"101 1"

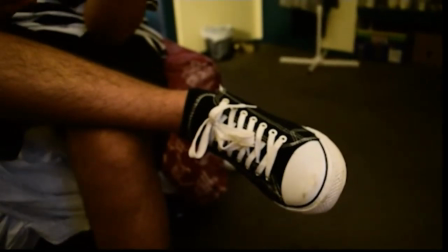4:11 It just means it's zoomed out.
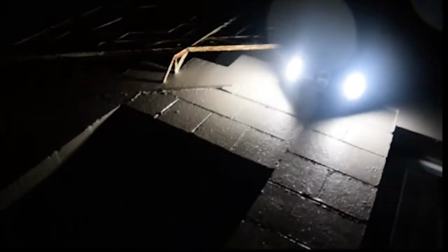4:16 An interesting door and really, really nice lighting. The shooting it at night gives a completely different feel.
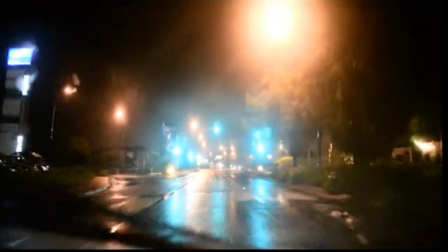4:25 Also very strange angle on the camera there, made it for a very interesting shot.
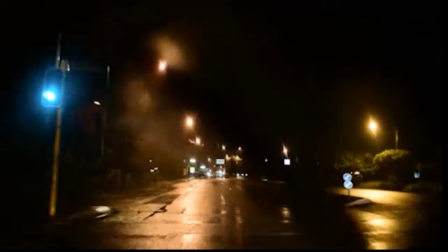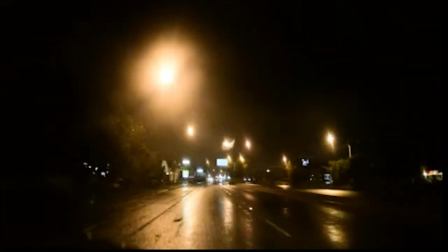4:34 And that one as well, a great shot. Now I did hear the radio going in the background, and that brings me to a really important, really good point, which is please don't include any copyright material at all. It's one of the fundamentals of filmmaking. You need to own everything that is in your film.
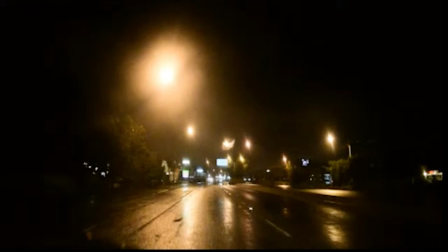4:51 So anything on the radio, anything on the television, any pictures around that you don't own the copyright to, don't include them. Cool, nice work.
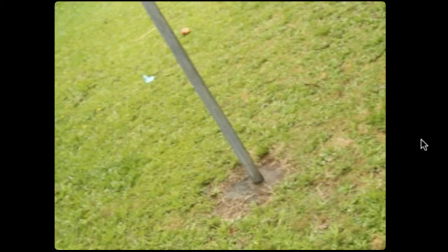5:04 Okay, so most of the footage that we've been looking at has been 16 by 9 because it's filled these sides of the frame here. This is in 4 by 3, which means that there's
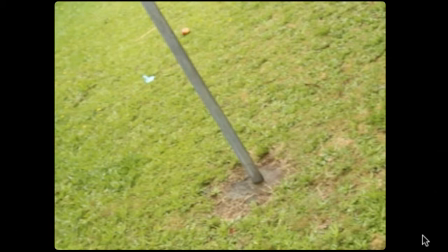5:17 just doesn't fill this size of the frame, which is called aspect ratio. 16 by 9 and 4 by 3 are different aspect ratios, which you'll learn about as well.
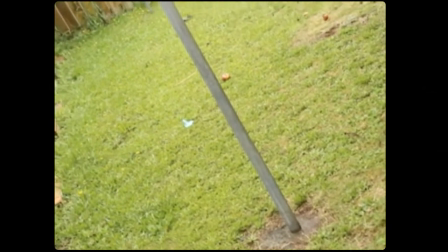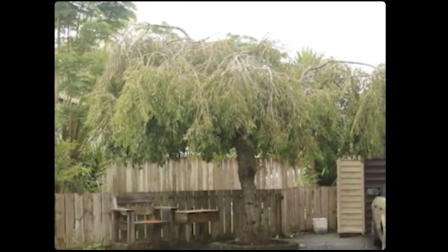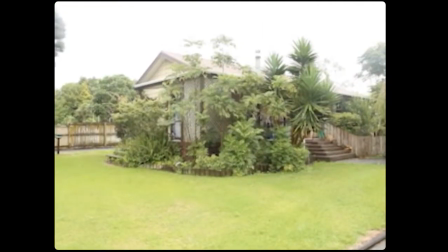5:40 The previous shot, I would leave that until the movement has finished. That's a really nice shot.
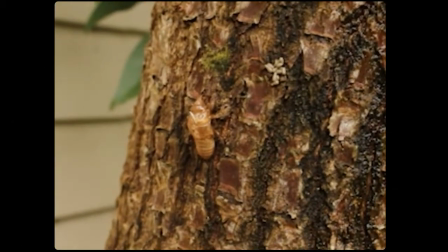5:45 It's a really good angle for the house. That one as well.
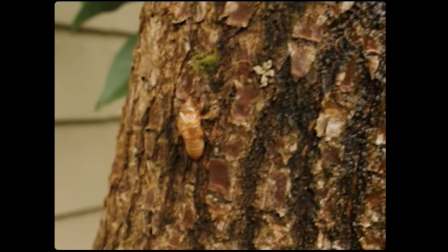5:51 Try and focus on that little chrysalis, chrysalis, so that it gives the camera and the audience something to focus on.
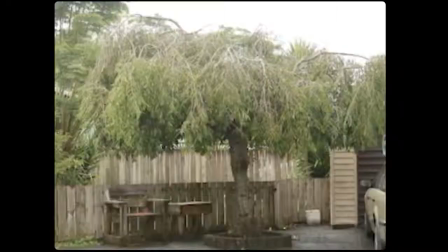6:00 There was one comment earlier in the piece. That would be great as just a still shot.
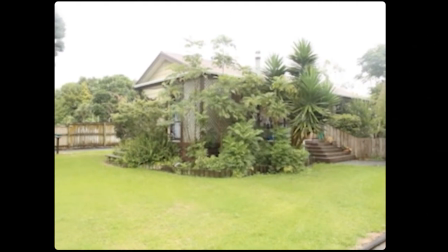6:06 Now you'll be learning about the rule of thirds this week, which will help you with your framing as well.
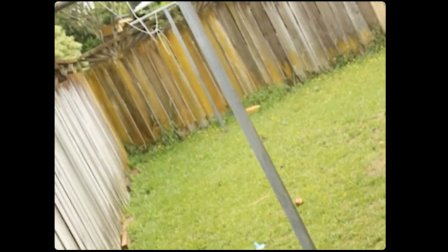6:13 And this previous one here, this shot here, it's fine to tilt it all the way up the pole,
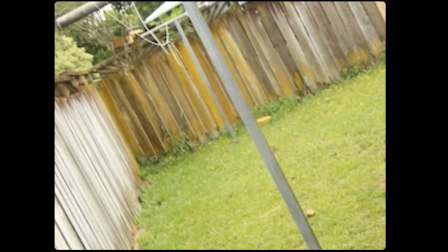6:22 but get this stuff at the top of the pole. Tilt the camera all the way up, show what is on top of the pole, because we can just see a glimpse and we want to see what is completely at the top there. So take the camera all the way up and then hold for 2 seconds at the top and then stop that shot.
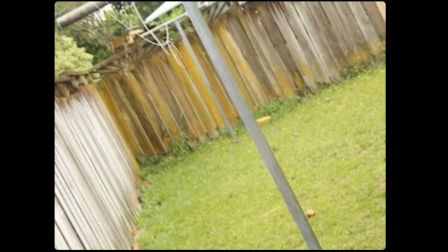6:41 It doesn't have to be 2 seconds, but it just gives you enough room to edit and make it flow and stop really nicely.
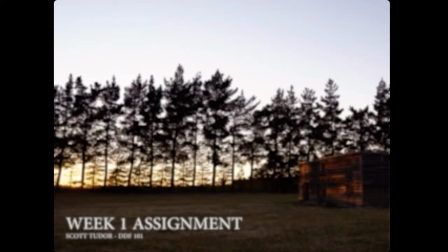6:48 And filmmaking is a lot about rhythm. And now you can name your films if you want, but I'm trying to mark them anonymously and give feedback, more importantly, anonymously, so that you look at the film as a film rather than the person making it.
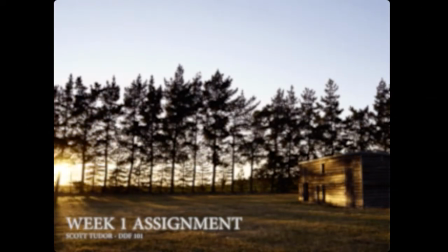7:09 Beautiful shot, really nice location, and the light works incredibly well.
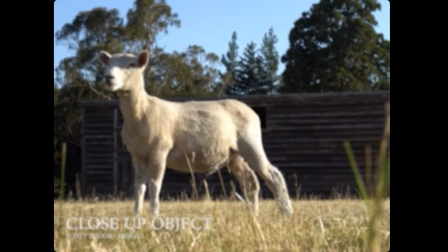7:17 Really nice. That is indeed a close-up sheet, excellent.
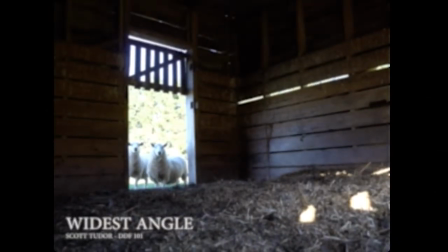7:22 Really nice stop motion, and the other one it wasn't stop motion. It's a great angle as well.
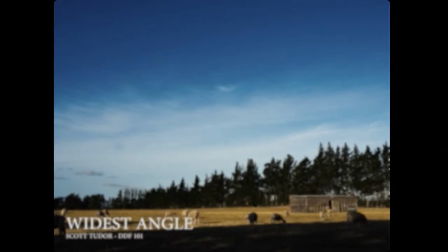7:30 You've gone to a great location. That is an incredibly wide angle.
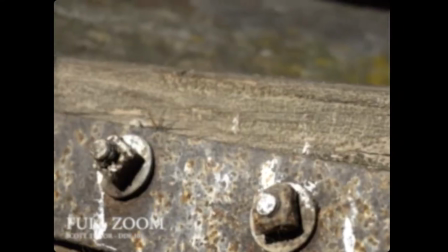7:38 Excellent. For the full zoom,
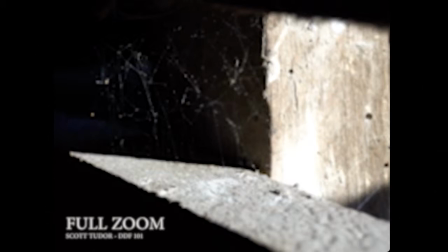7:41 just I would suggest, it looks nice with it's all out of focus, but I would suggest also having a think about what you want to focus on.
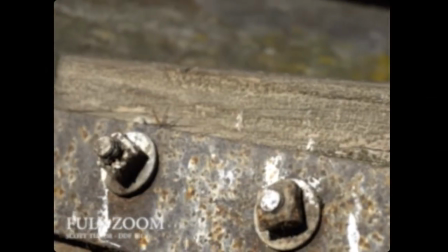7:50 You're working with moving footage, so you can change focus in the middle as well, but just have a reason to.
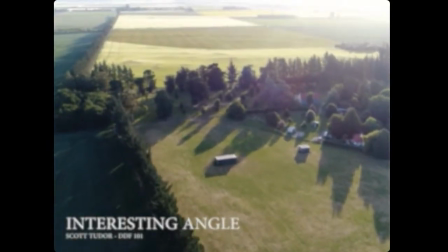7:56 Really nice shot of the spider. Interesting angle on a drone.
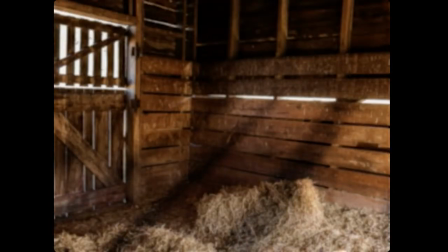8:01 Yes, the drone footage works incredibly well because it does give us an angle that a lot of us haven't seen before.
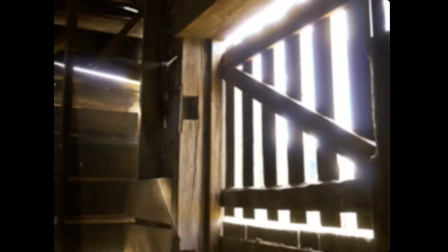8:07 But there was an angle that we have seen before, but because of the use of the light and the time lapse, that's the word I'm looking for, my brain's a little fuzzy at the moment,
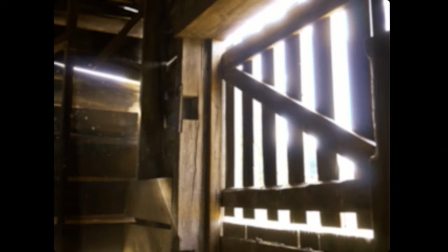8:21 then that has added more interest and intrigue to the footage. Really beautiful work.
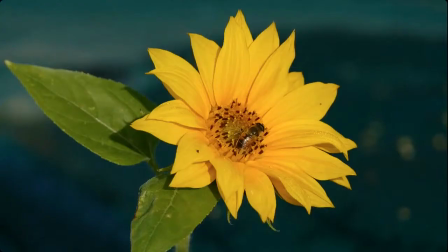8:27 One of the things I like about this course is that you see lots of different filmmakers shooting in lots of different ways and learning. We're all learning in lots of different ways. So the previous had a really nice colour palette of quite a lot of browns, and this has a much more vibrant colour palette.
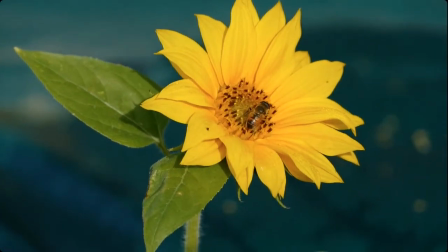8:46 Now, I'm just mentioning colour palette because I don't think it's mentioned in the course, and it's a really good thing to look at.
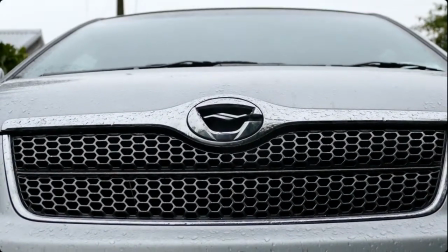8:57 Beautiful, that was a really nice shot. It took a long time, it had space, it was just very simple.
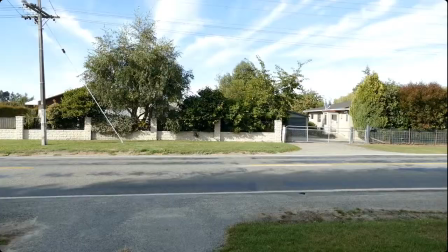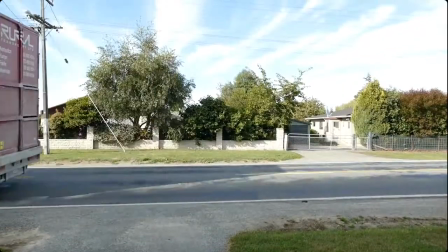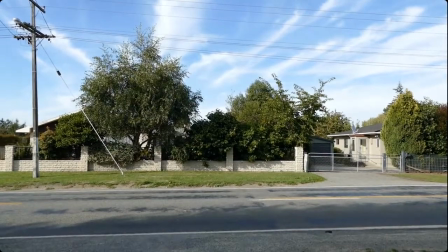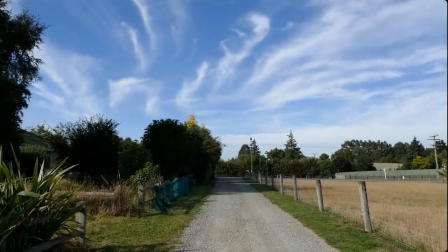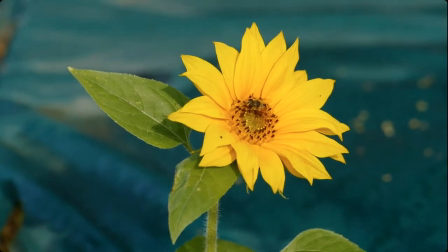9:23 Is it bookended by the flower again? Nice, excellent. I see what you're doing there. I was wondering what all the vehicles were doing driving by, but you were actually making a film comparing the flower and the beauty and peace of it to the noise and hubbub of what was going on the road.
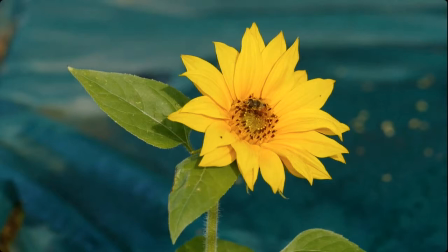9:42 And I really like the way you did that. I would like all of you to think about filmmaking now that you are filmmakers. Use that to submit, if you want, every assignment you can make a film out of. Keep within the brief, please keep it short, please have each specific thing we want to have in your assignment so you can pass,
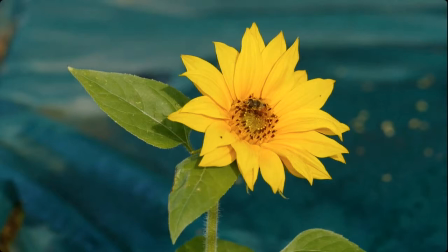10:02 but also you're more than welcome to use and utilize the brief that we have given you to make films.
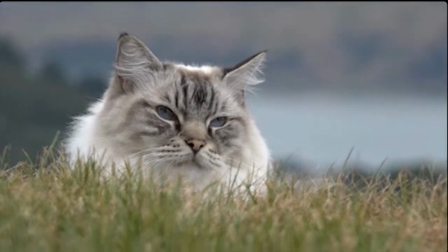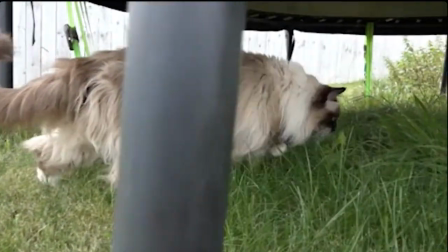10:17 Nice shot, the bokeh effect, the depth of field in that shot previous worked really nicely.
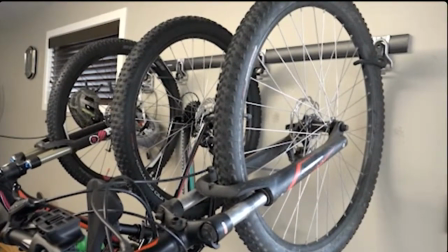10:24 Same with the previous bookend shots of the flower. The focus faded out behind the object, which was great.
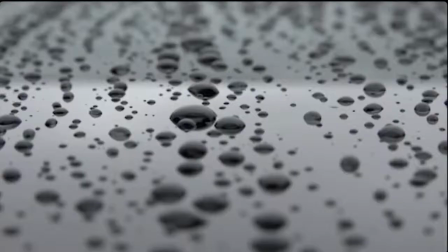10:31 Really nice angle you've got on here. Beautiful.
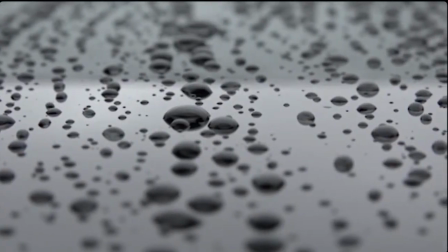10:36 That's just the movement in the shot and the focus.
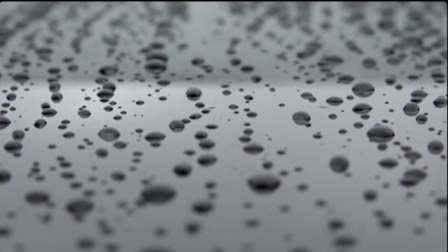10:41 Yeah, that's a gorgeous shot. And really nice ending, very strong. There's also quite limited colour palettes in this shot as well, and that makes for a stronger shot.
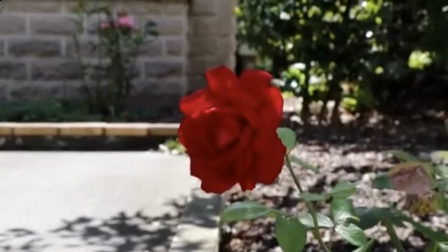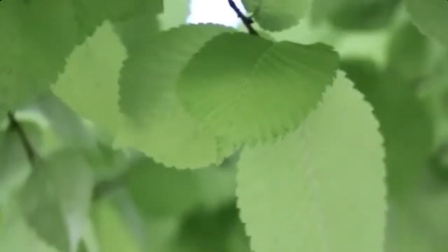10:58 Good shot. It's nice, simple and effective.
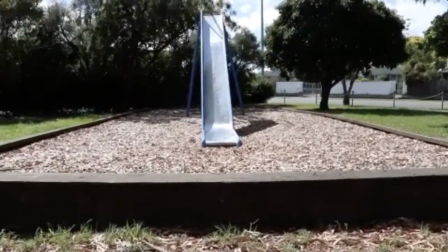11:03 From now on you can use tripods, you can use dollies, you can use whatever you want.
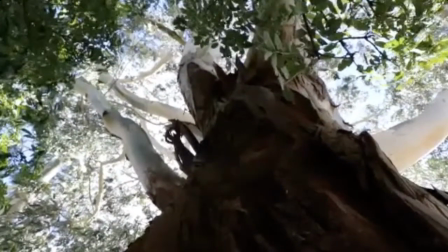11:08 Just the main and most important thing to do is learn the fundamental basics. You don't have to go fancy at all. Doing something simple and well works. That's a really nice shot as well. The where the tree is angled towards the camera,
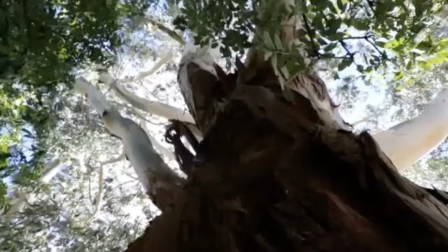11:25 you've obviously gone right down low and it works with a lot of impact.
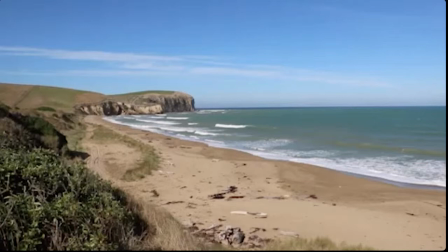11:31 So it's excellent to see you getting completely out into another element.
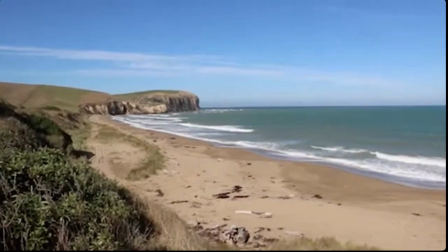11:36 I think shooting in your backyard is fine, but if you challenge yourself and really go out to different locations, you definitely do get more interesting footage.
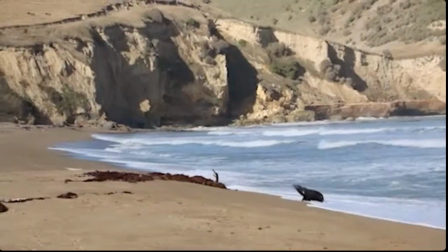11:44 That is really good. The rocks in the thing were great, and that's amazing.
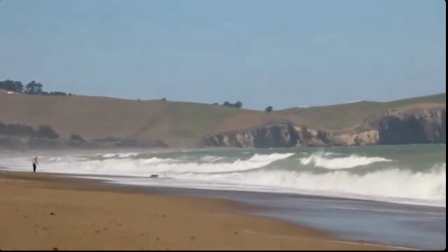11:50 Beautiful shots.
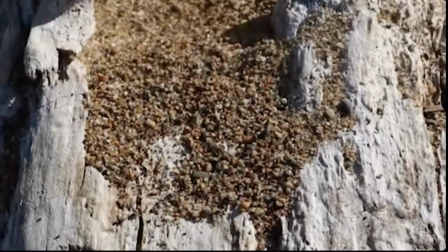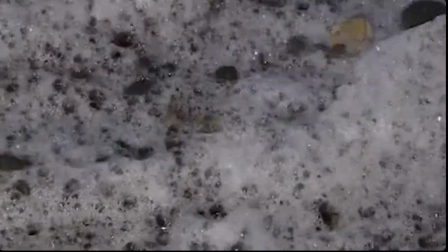12:00 Excellent.
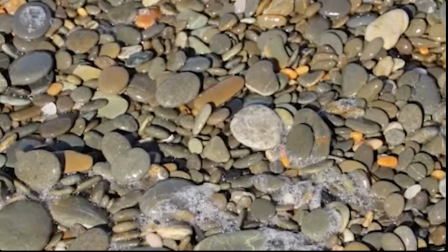12:02 Ah, that's really beautiful with the close-up with the bubbles revealing to show the rocks. Cameras are really good to use to show things or reveal things.